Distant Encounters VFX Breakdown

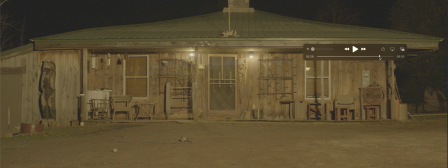16:28 For my senior thesis film, I'm thinking about what film can I make? Like, what's a film only I can make? And one of my strengths is VFX. I know a lot of my classmates don't have the VFX experience I was fortunate to have.
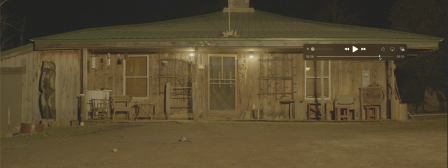16:42 So I've never done a shot like this, but I knew based on everything I've done, I could figure it out. And I had an idea of how I was going to do it. So the first thing we had to do was grab a shot of the house with a huge light on it.
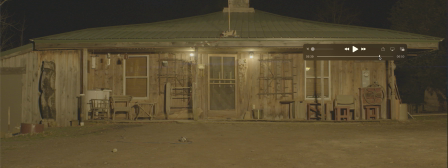16:56 So we got a big ass light behind the camera right here. Camera's on tripod. Just blasting the house to make it look really bright.
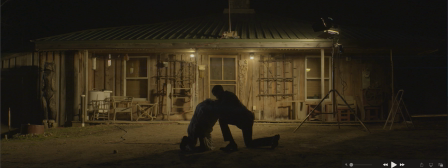17:04 Then we grabbed a shot of, without moving the camera, a shot of the talent, the actors in frame. And this is important just to get the right lighting. They're still getting that silhouetted light. The light's coming from the house because we're shining that light in front of them, right?
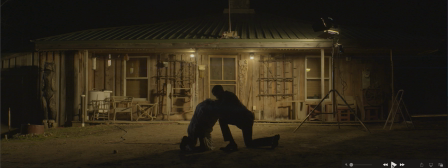17:22 They're not being lit from behind, only from the reflection of the house, or the reflection of the light bouncing on the house onto them.
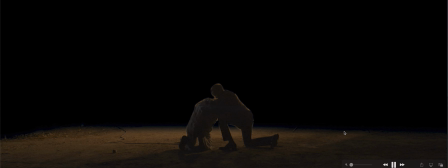17:29 So then after that, what I had to do was cut them out, because I just want them. I want to put that other shot of the house behind them.
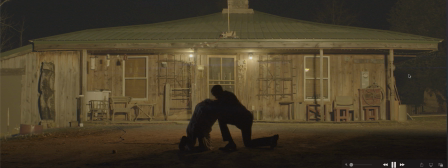17:40 And that's really simple. It's literally just cutting them out like I cut out Sharif in the first shot, but I'm doing it for every frame.
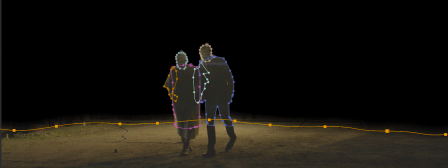17:46 And the frame when they walk off screen, and the other shot of the house burning down when they walk off screen, it's just really tedious to cut them out for a couple hundred frames every frame,
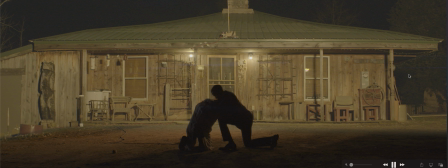17:59 so that takes hours and hours. It's simple, but it takes a long time. And I actually, in making this VFX breakdown, noticed you can see the stand right there in terms of all the hours I spent on this shot. I didn't notice, but hey, even I have looked at this film more than anyone, and I just noticed it yesterday making this VFX breakdown.
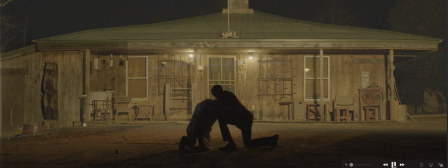18:21 Anyway, the next thing to do after that is darken up the wood.
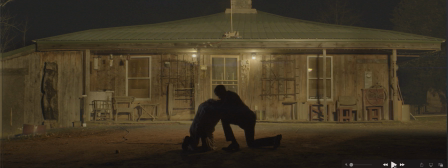18:25 This is one thing I actually didn't think about when I was first making it, but in the process, when it wasn't quite looking right, I had all the fire on there. I realized, if wood was really on fire, it'd be getting darker, it'd be getting burnt.
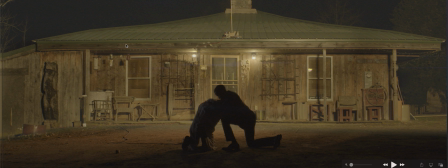18:39 So I just downloaded an ash texture and put it over the whole thing and just cut it out so it just looked like it was on the house.
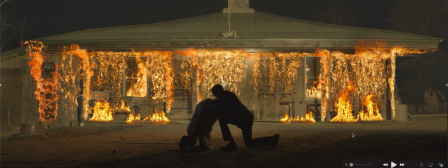18:50 Then is the fire part. So this part is basically just a bunch of images and videos of fire filmed against the black screen. So there's just this fire right here that is like fire against the black.
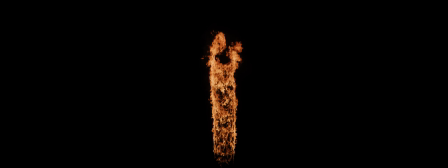19:04 I'll throw some clips in, anyway, of the video of what these clips look like.
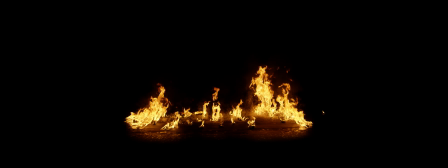19:09 And it's really just dragging them in and dropping them in, manipulating them a bit, maybe twisting them a little, lining them up,
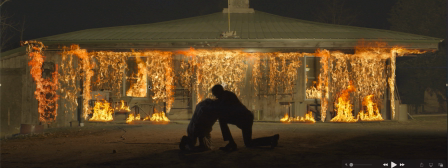19:16 cutting out right here to make it look like it's in the window. Actually, there's glass right here, so it wouldn't really make any sense for fire to be going through glass, but you can't really tell, so it ends up working out alright. And you can see the fire's all different colors.
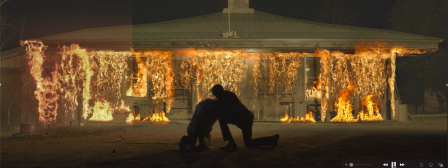19:31 It doesn't really look too great now. Bam, it's about evening out that color.
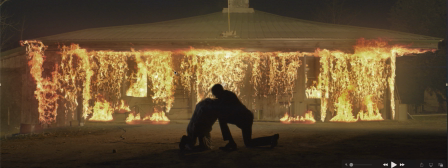19:38 Maybe if there really was this fire in the film, what would that quite look like? And I think for right now, that fire looks a little bit more true to color in this. And then, so this next part, this is very subtle, but this was probably the
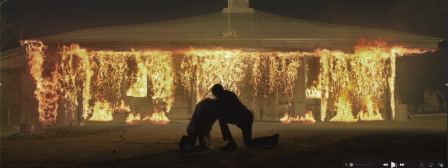20:00 most important thing in tying everything together. If you look right along the outside of this mask, you can see the glow from the fire. You can see the glow from the fire around them.
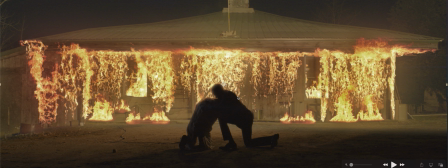20:19 And that made such a huge difference. It's so subtle. But I spent about 2 weeks trying to figure out how to do that. Because I'm trying to get it to move with them. And it ended up being, I'm not going to get into it, but it ended up being a simple solution that I had to do about 4 other insanely complex things.